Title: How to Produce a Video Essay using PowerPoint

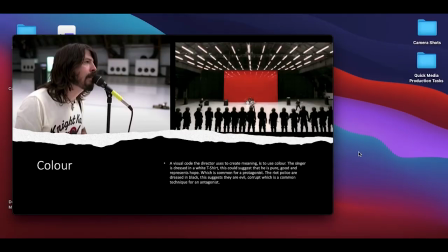250s
Okay, so here is the exported PowerPoint as a video essay, so let's press play.
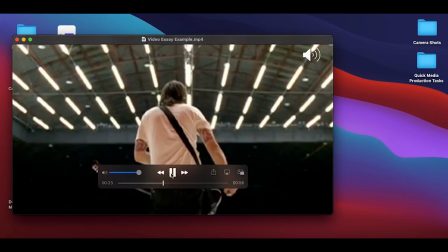256s
The director uses a low angle shot. This is where the camera is filmed from below, and this makes the singer look more dominant against the antagonist.
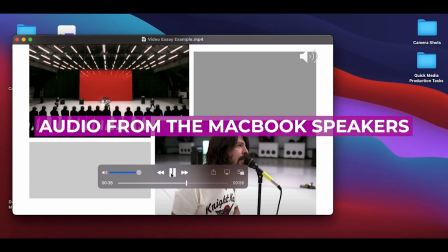266s
The main character has a white t-shirt. This suggests that he is pure, he is full of hope, because he is the protagonist, and this is a common technique to use for protagonists.
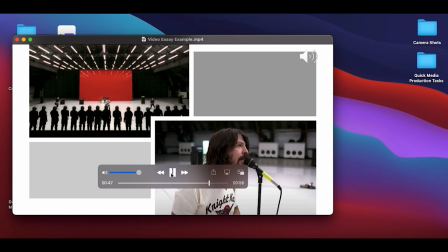276s
While the antagonists, they're dressed in black, which suggests they are evil and corrupt. And behind the singer is the colour red. This symbolises his anger towards the oppression by these riot police.
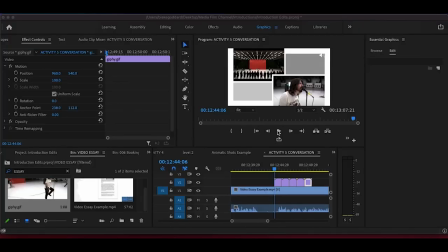287s
Now, if you want to take it further, you could import that video into some editing software, and you can add music if you want to, and you could also add video clips like this. The main character has a white t-shirt.
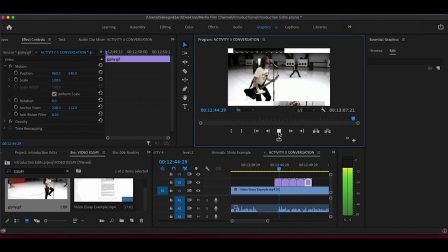300s
This suggests that he is pure. He is full of hope because he is the protagonist, and this is a common technique to use for protagonists. While the antagonists are dressed in black, which suggests they are evil and corrupt. In the links below are other videos to help you in analysing different media products.